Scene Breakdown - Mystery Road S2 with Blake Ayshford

Hi, I'm Blake Ashford. I'm a screenwriter and I was the lead writer on Mystery Road, season two. We're going to watch a short sequence of scenes. This is from episode two, called The Flare. Scene breakdowns are things that people rarely discuss,
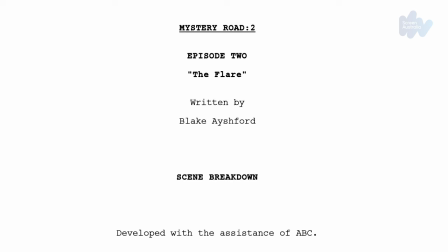but they're like a plan for what you're going to write in the episode. in a film they might call it a treatment.
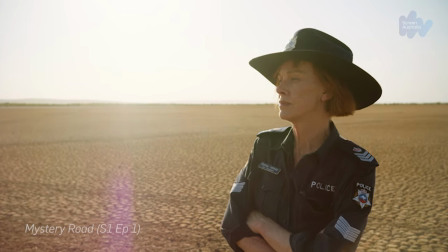Season one for me felt like it was all about light, the glare of light onto a place that will reveal its secrets. Season two was always thought of as being about darkness. So in a noir, which is what this is, it's about shadow, it's about light and it's about dark. So the sequence that I've chosen has the elements of light and the elements of dark in it and I can talk those through when we when we get to it.
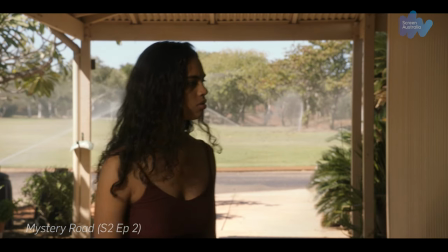So this is Tarsia Zalar, she's just received a phone call from her new boyfriend who she thought was a certain kind of man and
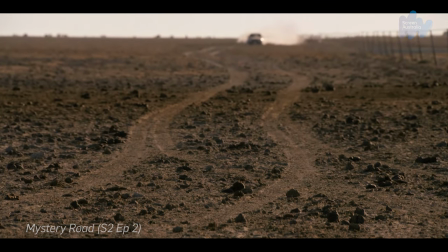she's just discovering he might not be who she thinks he is and it's quite distressing.
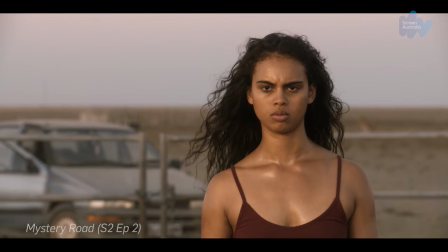In the way that I wrote the scene I just actually had her walking up to a car that was already stopped but I think that's just a failure of my visual imagination sometimes
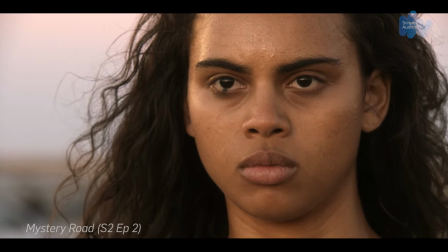because I'm just seeing the the moment whereas Warwick Thornton and Wayne Blair are creating suspense you know we we get
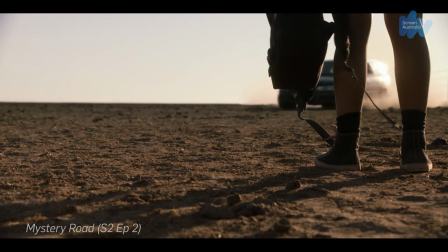to see this ominous car shooting up smoke which will become an important kind of visual
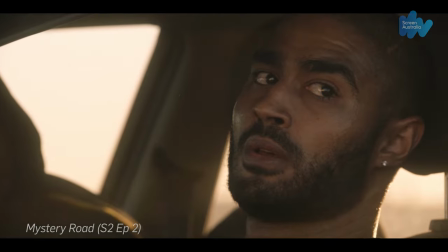in the scene and we have Tarsia waiting waiting waiting which is just a much better way of the scene transpiring
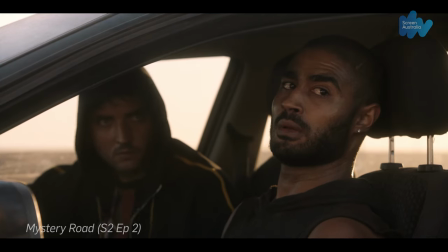and this episode is called The Flare and initially it came from a story that one One of
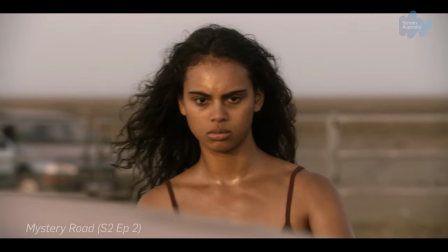our writers, Dan Stanley, told about how drug dealers would shoot a flare in the air in the country town he grew up. I wrote that in the first draft. We didn't end up using that as an idea, but I couldn't stop thinking about the flare. It's distress, it's a message, it's all those sorts of things. So this is the flare.
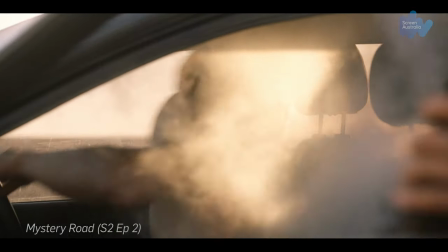So instead of using it to shoot up, we decided to fire it into a car.
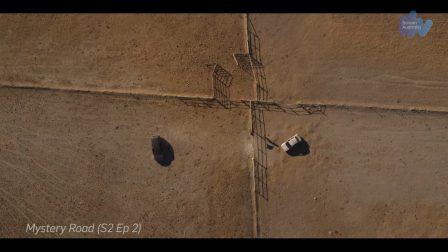What I found interesting re-watching this sequence is there's a midpoint between light and darkness,
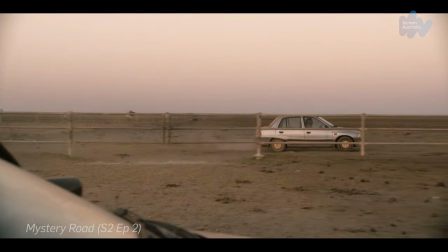and that's like smoke, isn't it? That's like confusion. For the character Siobhan, that's what's happening in her story now. She goes from a place where she thinks she knows things, and then she's suddenly thrown into this confused state. And we've done that sort of through the, you know, just through the vocabulary of the light and dark in this sequence.
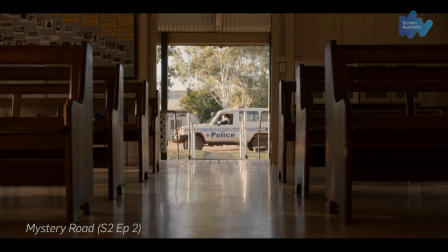So this is a scene that's like a classic uncovering the mystery clue kind of scene. It takes place in a church. The church has a very mixed reputation and history in Aboriginal communities.
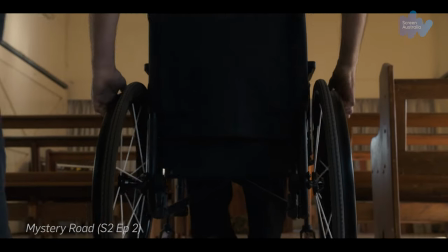Frequently in cinema characters go to a church for light or grace or
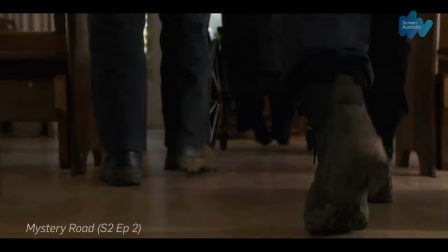forgiveness and Stephen McGregor and Cody Bedford wanted us to remind
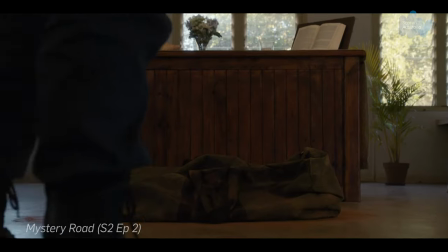our audience that the church for many people has been a place of darkness as well so
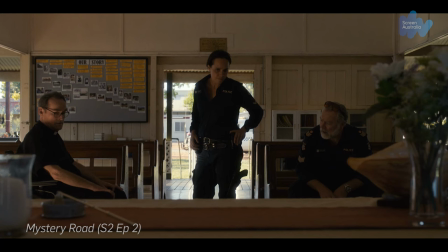when you offer that to filmmakers as strong as Warwick Thornton and Wayne Blair then they do this which is outside the church is light and inside the church is actually the dark place.
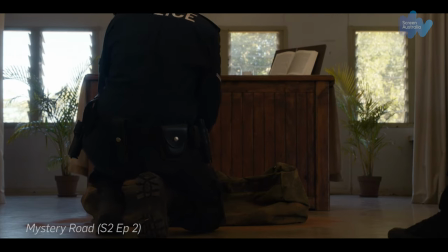This scene was initially written to have Jay Swan.
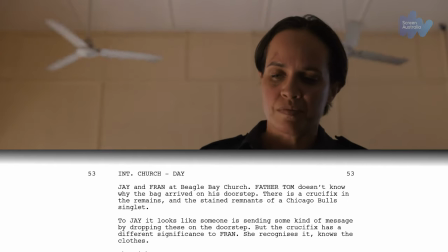Jay Swan who's Aaron Patterson could not be in this scene as he is written in here but he does feature in a pivotal way.
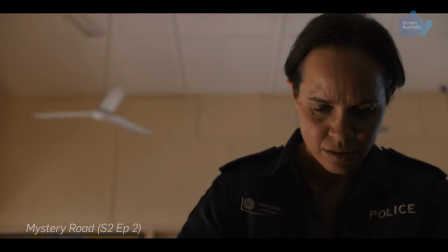That's our Constable Fran who's sort of like the co-lead played by Jada Alberts.
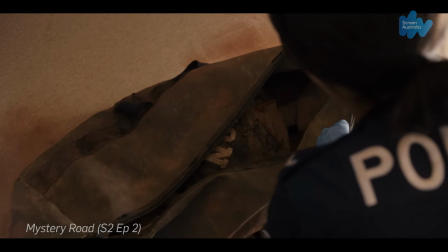Yeah this is pretty incredible.
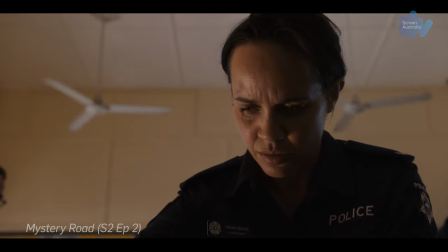This is like the best bits of writing where you just where you get out of the way where I don't think I really wrote anything at all.
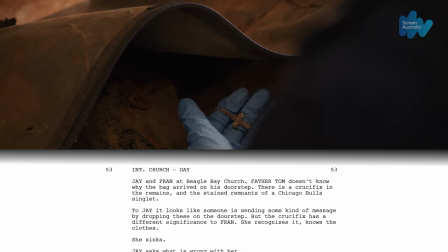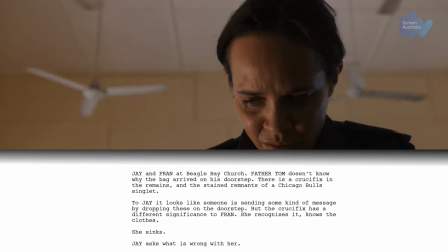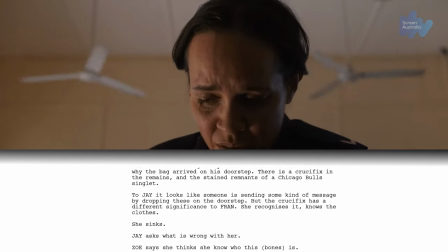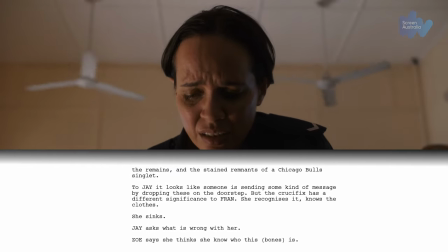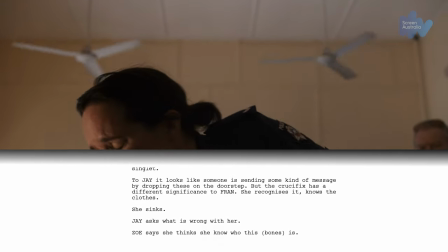Sometimes they call it breath sometimes I call it white space which is like you leave enough space there for other people to do the thing that they're terrific at.
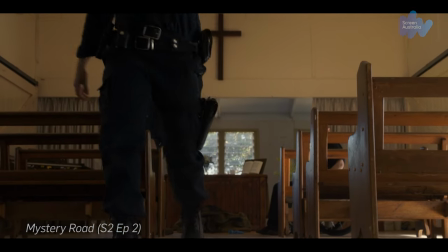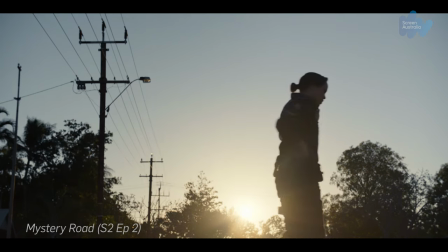So she's come out of the dark and it's like either, it's like the end of the day.
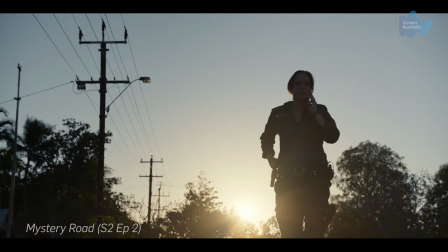But she calls Jay, so we get to have Jay in the scene.
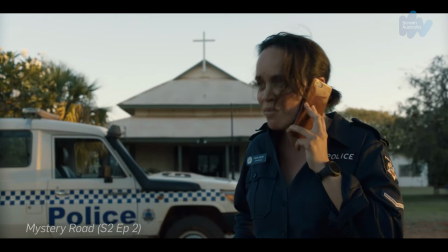Because of this sort of problem of choreography where we couldn't put the characters in action,
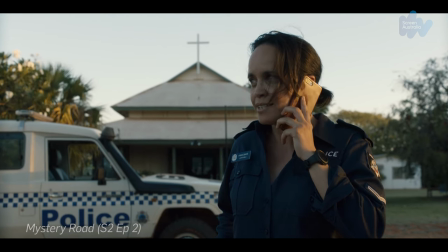it's actually we've dramatised that situation where at her deepest,
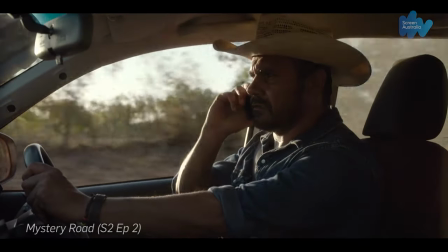darkest moment she has called him not her immediate boss who is in the scene and
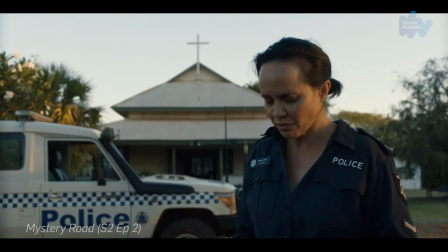you just see her break in this in this moment and it's just
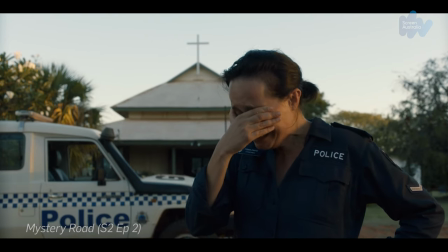it's just heartbreaking I
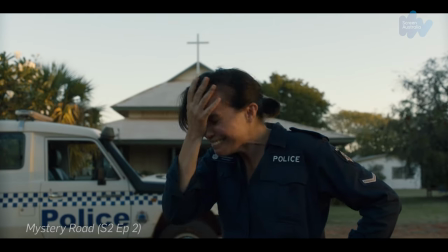hope you found that interesting Mystery Road season 1 and 2 are still on iview and Mystery Road season 3 should be coming out soon thanks a lot